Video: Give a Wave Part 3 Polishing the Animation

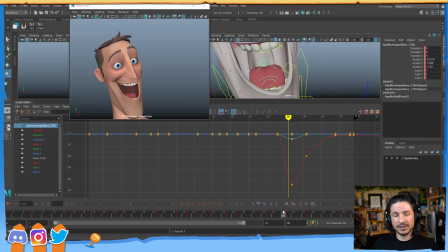(82:46)
Now we feel this little contrast where the mouth is opening but the tongue is coming up. So we get that, and then we can relax.
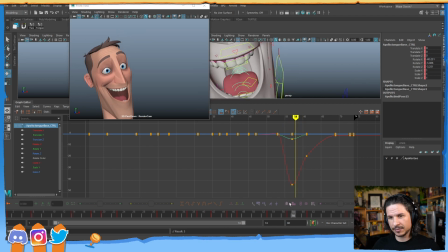(83:04)
Now, one thing I'm also noticing is right here, we're starting to see a little bit too much gum at the top of that smile. You can kind of feel it there. I believe this is part of this rig.
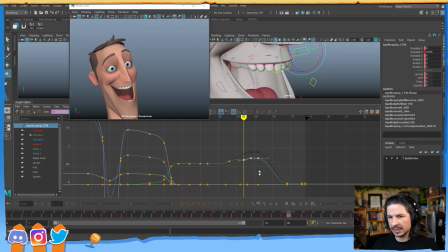(83:18)
There is a connection between the teeth and,
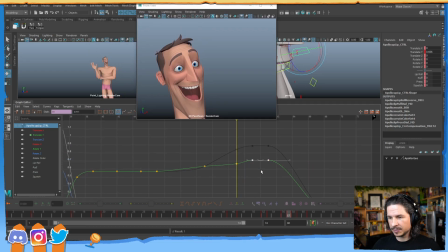(83:25)
or sorry, not the teeth, the lips and the jaw opening, which means you have to counter animate certain things, which I'm not a huge fan of personally. I like to have a little bit more control myself over these kinds of elements, but not a huge deal.
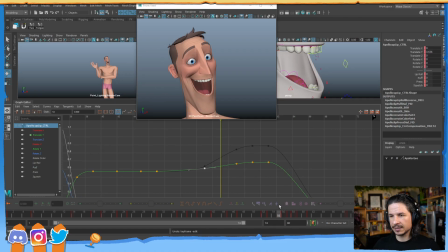(83:43)
I can just kind of refine my curve right there. Okay, I'm also noticing I'm getting a little clipping.
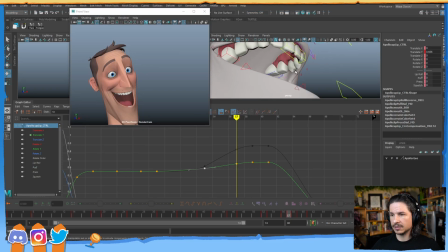(83:50)
You can see right there of the gums. So let's find those teeth controls.
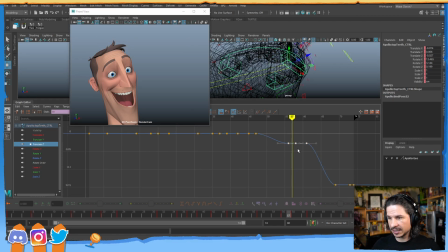(83:57)
And I'm just going to push this back ever so slightly. Just zip. Push that back. There we go.
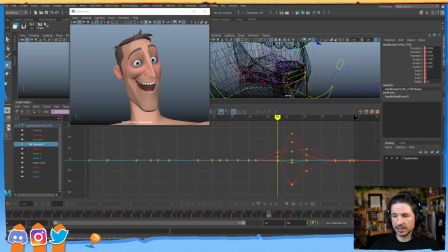(84:13)
Okay. Now, let's go back to the tongue here. So for the tongue, I just want the tongue to relax at the end here.
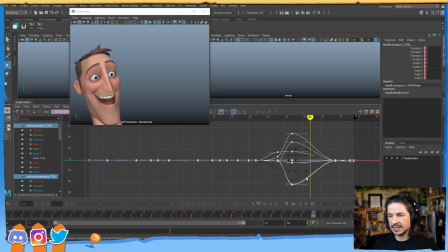(84:21)
As he closes his mouth, the tongue should really just reset back to its kind of relaxed state. I'm just going to copy that over, and I'll just make a few small adjustments so it doesn't reset completely.
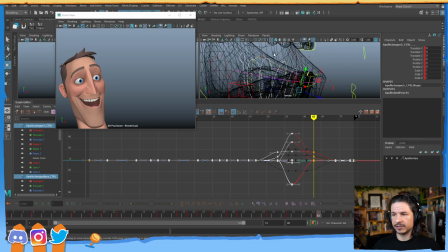(84:38)
One thing I'm not a fan of is poses just kind of going from, let's say, pose A, pose B, and then back to pose A. I would much rather have it
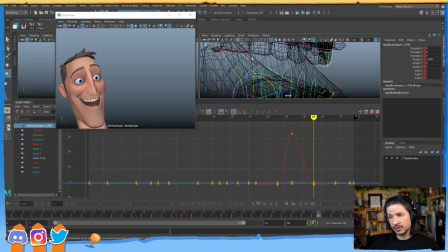(84:52)
kind of go from a pose A to a pose B and then a pose C, which could be similar to pose A, but not exactly the same.
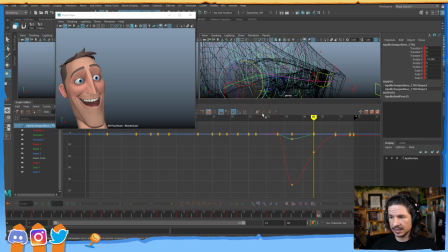(85:05)
So I'm just going to slightly tweak this, get a little bit of a change in there. So something like that. Not a huge change. But now we've got a little bit of tongue animation.
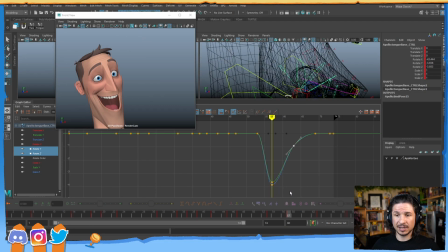(85:25)
Is it huge, noticeable? Not really. And that's kind of the point. I don't need, in this case, a big, like, I don't need this to happen where he's just sticking his tongue up in the air or something like that.
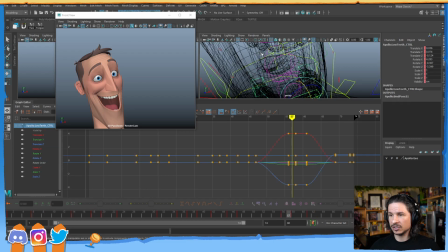(85:38)
That's not the point of this. It's really just trying to get a little bit more variation to the tongue. Now, one thing I do love to do if the rig supports it, which I don't know if this one does, it doesn't look like they do,
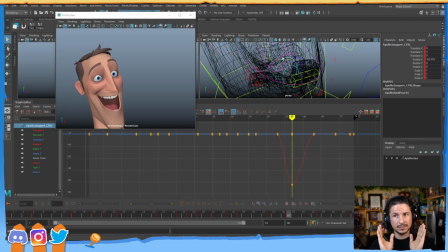(85:55)
is certain rigs will have like the tongue curl, so some people can curl their tongues. I love to add that a little bit into a rig. Even if it's not like a full curl and like pinch, just kind of flattening or bending the tongue that way can be huge
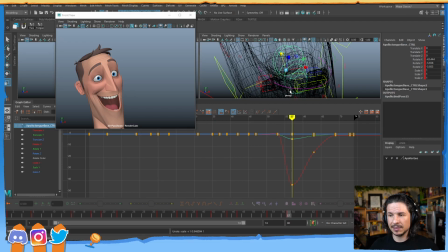(86:13)
in just getting a little bit more variety in the posing. So if I can get that, I'll try. If not, it's not a big deal.
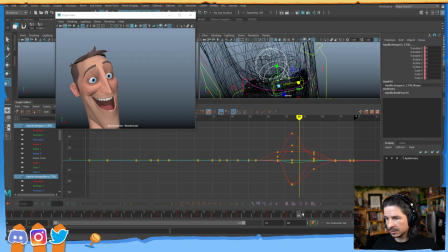(86:30)
Now with this, let's actually just create a little bit of a hold here, so the tongue doesn't just bounce in the mouth. So something like that.
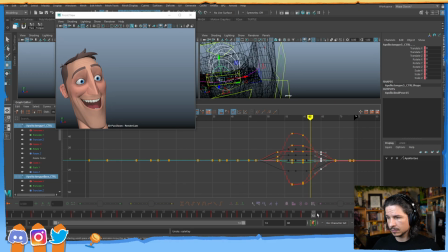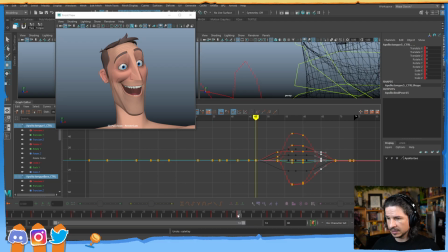(86:51)
Create a little bit of a hold there.